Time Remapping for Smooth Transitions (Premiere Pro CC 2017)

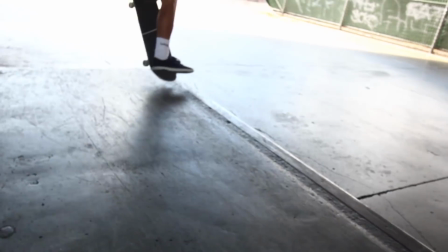5s
up, you guys? So this is going to be a tutorial showing you guys how to use time remapping or speed
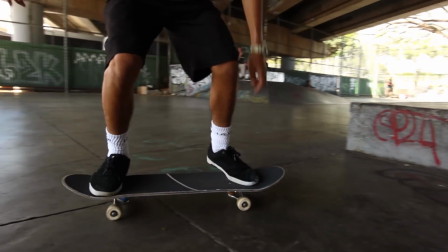11s
remapping to make sure that your clip smoothly speeds up or slows down.
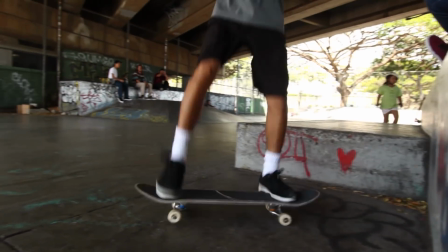16s
And yeah, it could be a great tool to use for transitions when you want to speed up and then go to the next one.
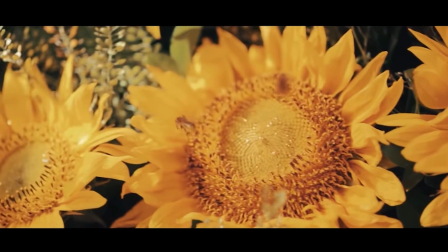24s
This is also a tool that probably most of your favorite filmmakers use
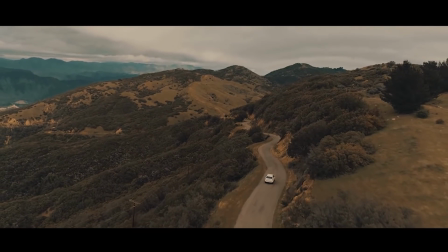28s
because it's just such an easy and nice transition into a new clip.
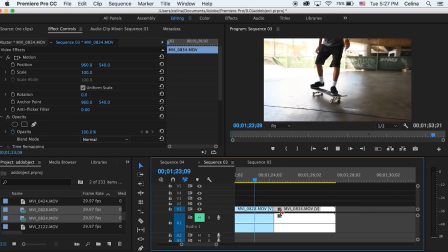34s
So yeah, let's get started.
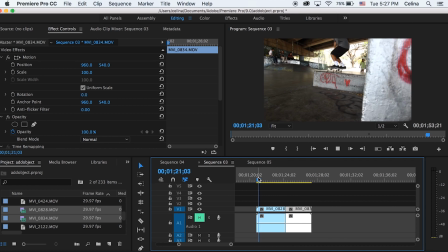35s
So here I have these two clips, and these are two good clips to work with because I know I want to slow down when he's doing the trick, and then when he lands it,
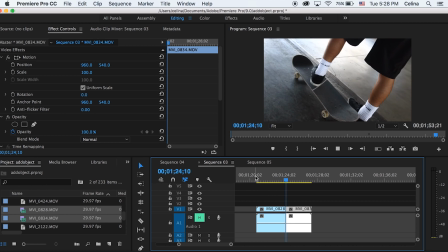44s
I want to speed it up kind of. So first thing we want to do is make the cuts that you want to cut.
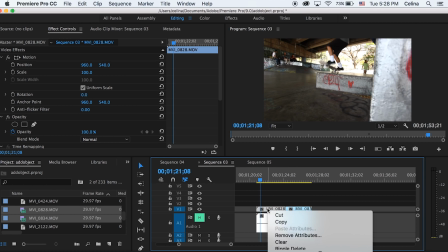52s
And then I'm going to press my first clip and then right click and then go all the
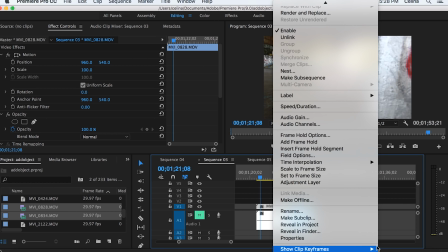57s
way down to show clip keyframes and then time remapping and speed.
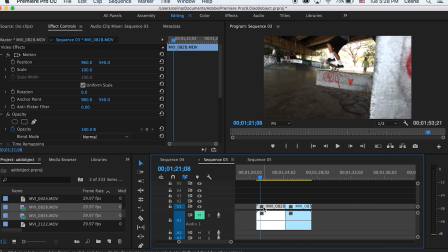62s
So now time remapping is added to our clip. So now if we go down to our effect controls, we'll see that time remapping pops up.
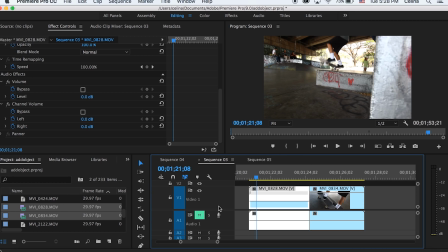70s
So now let's go to the left and scroll up so that we could see more of our clip pop up and we can also see the keyframes that we'll be adding.
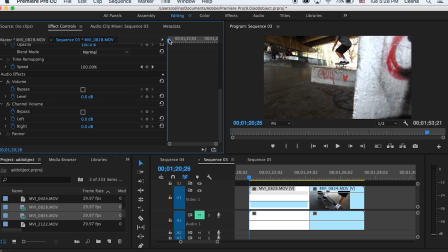79s
Okay, so here is the beginning of the clip, and I want it to slow down once he gets in the air and does his trick.
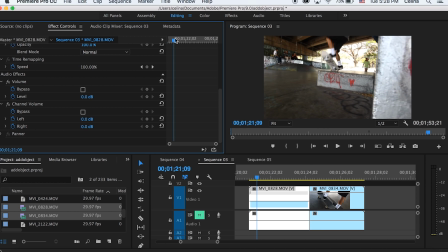89s
So I'm gonna drag forward to where he does that, and then I'm gonna press the keyframe button.
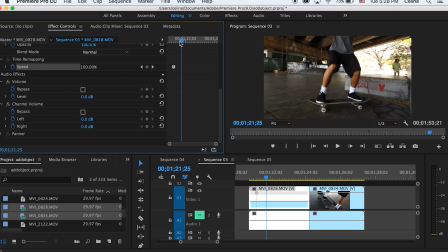94s
Then I'm gonna go to where he lands, and then I'm gonna press another keyframe button because after he lands, I wanna speed up.
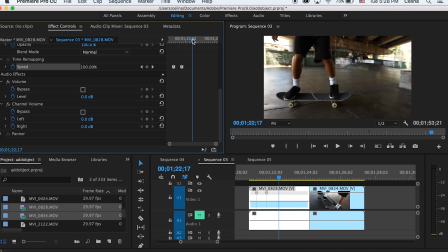100s
So we're making keyframes every time we know that we wanna slow down or speed up. And then he lands it.
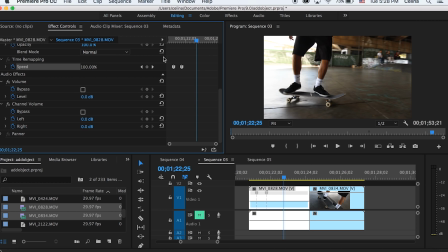106s
I want it to be normal speed from here, so I'm gonna press another keyframe.
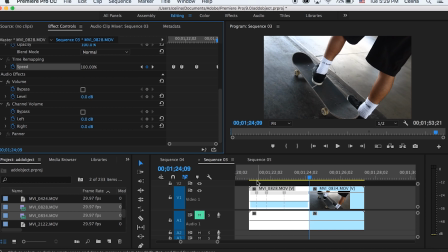110s
And then I'm going to press the keyframe at the end so that I speed up in the end.
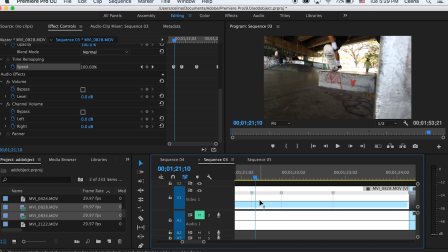116s
Okay, so now we can see that our keyframes are added onto the clip. So what we can do is we can drag our first section, the line, we can drag the line up so that it goes faster and then lower so that it goes slower.
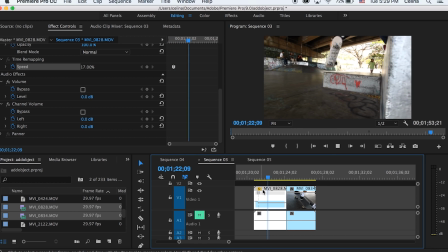130s
So we want it to go slower. So I'm going to slow it down. And look at that, that's so slow that it cuts off the rest of the clip.
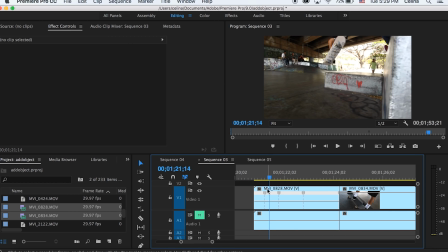138s
I'm just going to slow it down a little bit. You can see that it has percent marks.
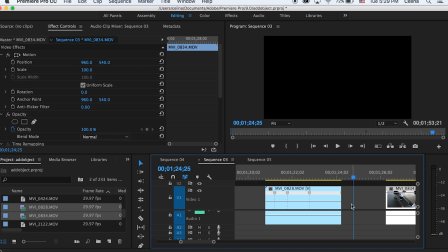143s
I'm also just going to drag my last clip to the end so that it doesn't cut off my end of the clip.
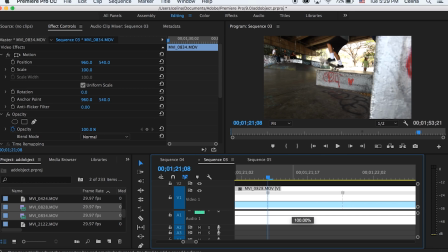148s
Okay, so let's just drag it down to slow it down about 68 or 72%.
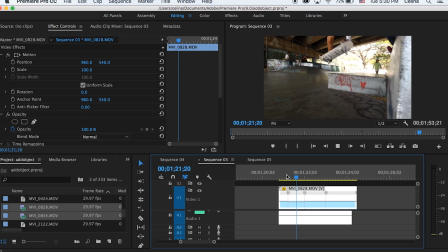156s
Okay, so now you can see that it slows down, but only on the section that we made a keyframe for.
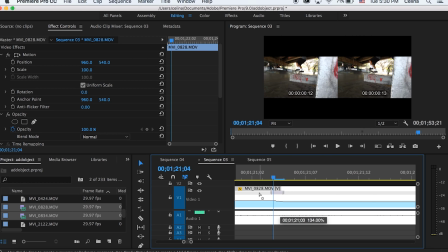162s
Okay, now let's zoom in, and if we drag that top keyframe to the left,
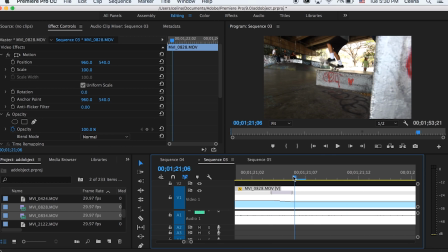169s
then you could see that it kind of forms a diagonal line going down, which means that it's blending in and it's
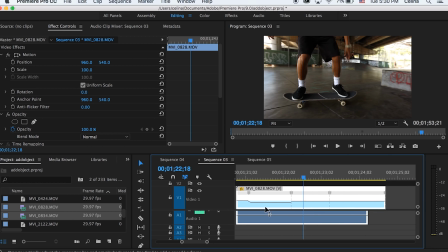178s
slowly slowing down, if that makes sense. Like, it goes from normal and then it's gonna transition into slow motion.
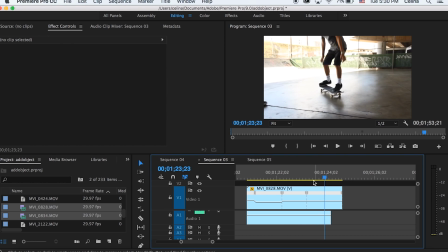187s
So here it slows down and then I want my normal clip, and then here at the end I want to speed it up, so I'm gonna go up.
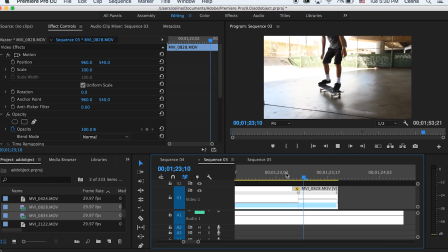196s
And I'm going to speed it up by a lot so it transitions into the next clip.
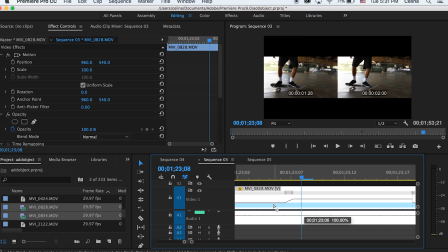201s
And then I'm going to drag that
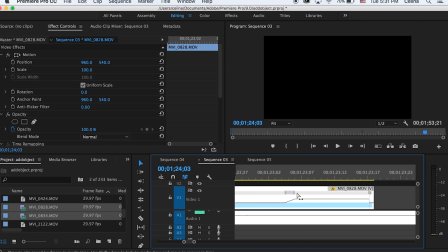204s
cursor to the left so that it makes a diagonal line again so that it smoothly transitions into becoming a fast clip.
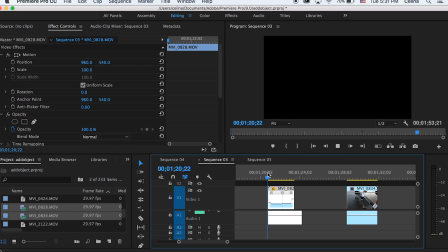213s
So it slowly speeds up to the speed that I wanted. Okay, so I think I'm liking that, so I'm going to drag my second clip back up.
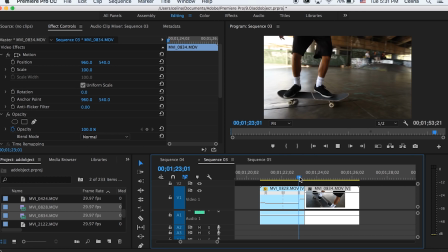221s
And then now my first clip is speeding up at the end, and my second clip is normal, so I want to adjust this.
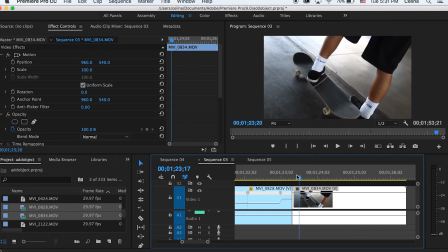229s
Okay, so let's right click again, go to show clip keyframes, time remapping and speed.
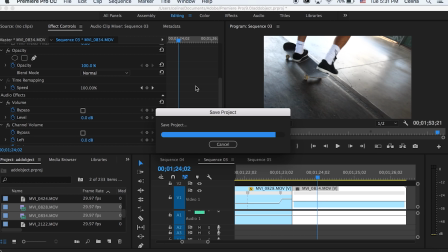234s
I'm going to make a keyframe a little bit after the start of the clip because I want him to speed up in the beginning,
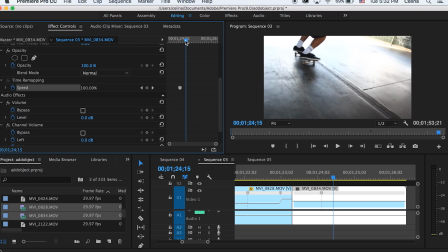241s
because at the end of my first clip it speeds up. Then I'm going to go a little bit further where he starts doing his trick and then put another keyframe,
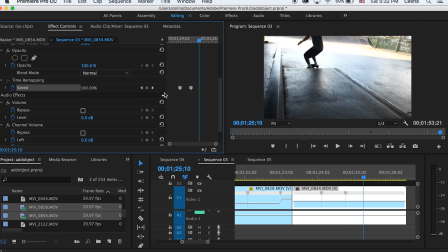248s
and then where he lands the trick I'm going to keyframe that, and then I'll be done.